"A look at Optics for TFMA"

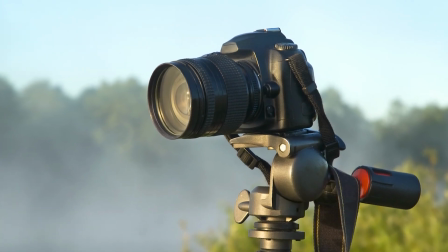9s
Following on from Neil's excellent presentation about lenses, their construction and the effects they have on film,
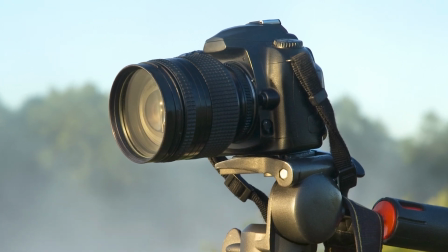16s
we're going to take a quick look how this affects actual filmmaking. We're going to start by taking a look at focal length and its effect it has on the background.
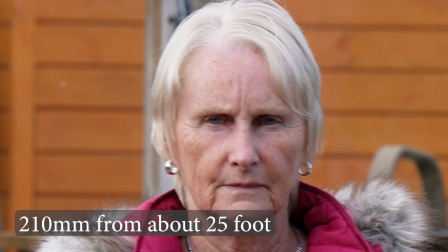27s
My wife Sue stood about 25 foot away from me and I was using my longest telephoto lens of 210mm.
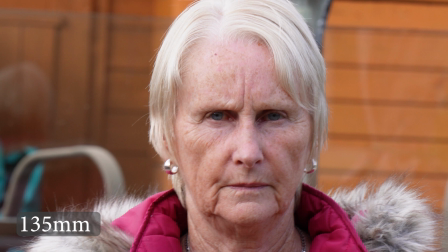35s
Sue stayed exactly where she was, but I moved closer, reframing her almost the same with a 135mm lens.
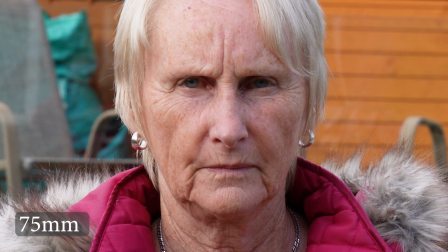45s
Sue continues to stand in the same place and I simply move further forward using a wider angle lens represented by a smaller number,
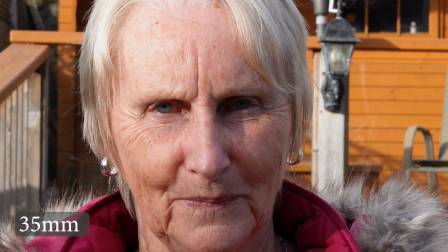55s
trying to keep her more or less framed up the same in each case.
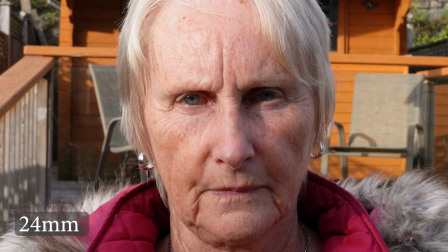59s
You'll notice that the wider the lens, the more of the background we actually see.
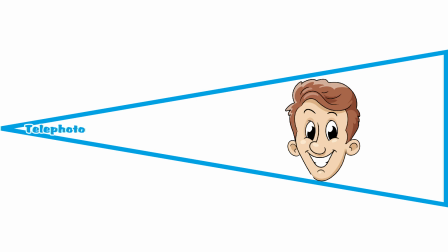68s
This illustration tries to demonstrate what's happening. The closer you are, the wider the field of view.
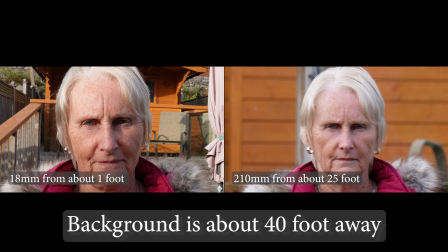78s
Remember, the subject hasn't moved. At 18mm, I'm about 1 foot from her face and have a wide field of view from behind her. Standing right back 25 foot away on a 210mm lens,
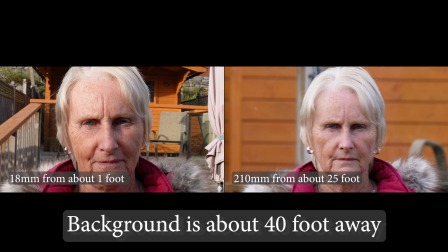91s
it looks like the background is very much closer, and it's also now a little bit blurred, which we can use to our advantage later. This phenomenon can be used in a dolly zoom, or what is often called the vertigo effect.
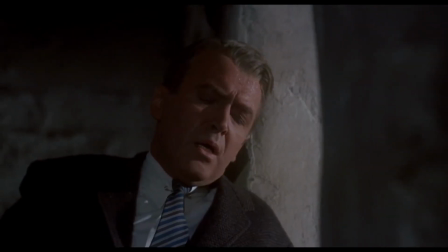106s
With expert timing and practice,
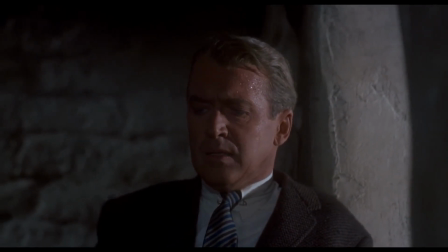109s
you can dolly the camera in and zoom out at the same time whilst keeping the same frame to create a weird effect.
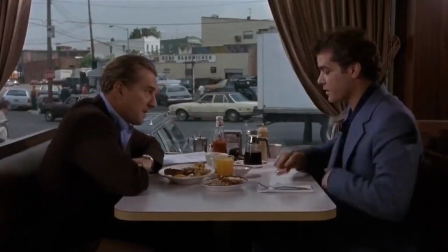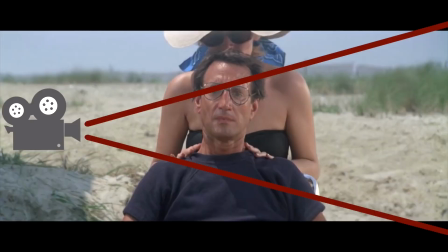123s
With expert timing and practice, this can have a disorientating effect on the audience.
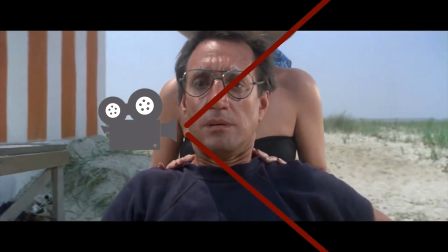129s
You may also need someone to pull focus at the same time. I set up a few volunteers on the dining room table to illustrate how f-stops affect the depth of field.
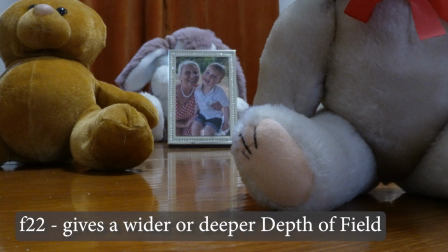140s
With a large f-stop of 22, we get a wider or deeper depth of field, and the focal point is hardly noticeable as it changes from one subject to another.
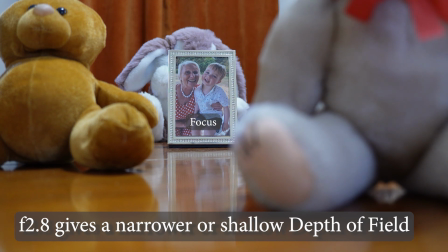153s
When we use the smallest f-stop number, 2.8 in my case, this gives a much narrower or shallower depth of field, and as we focus from one subject to another, the others tend to go out
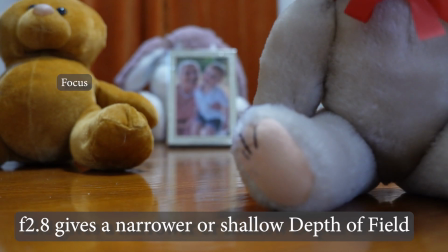165s
of focus, and we can use that narrow depth of field to draw attention to the thing that we want the audience to focus on. When we use f-stops and focal lengths together, we can start to create a cinematic look.
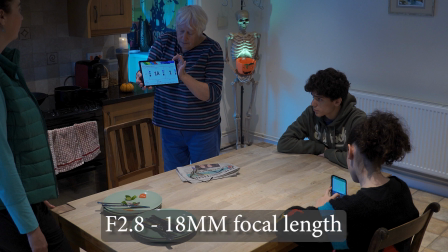180s
In these screen grabs from hairy hands, the f-stop of 2.8 and the 18mm focal length doesn't change at all,
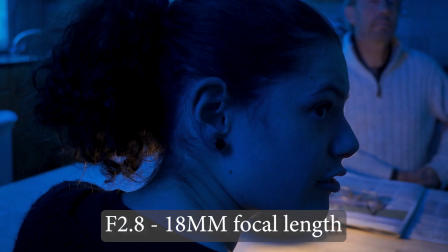188s
but by moving the camera in closer, we have a much narrower depth of field.
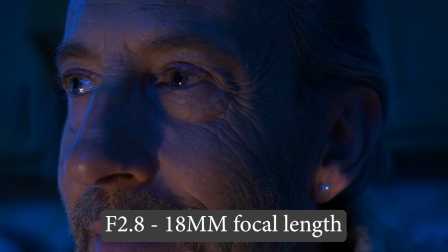193s
And in this extreme close-up, you can see that his eye is in focus and his nose and ear are out of focus. We can use depth of field to our advantage.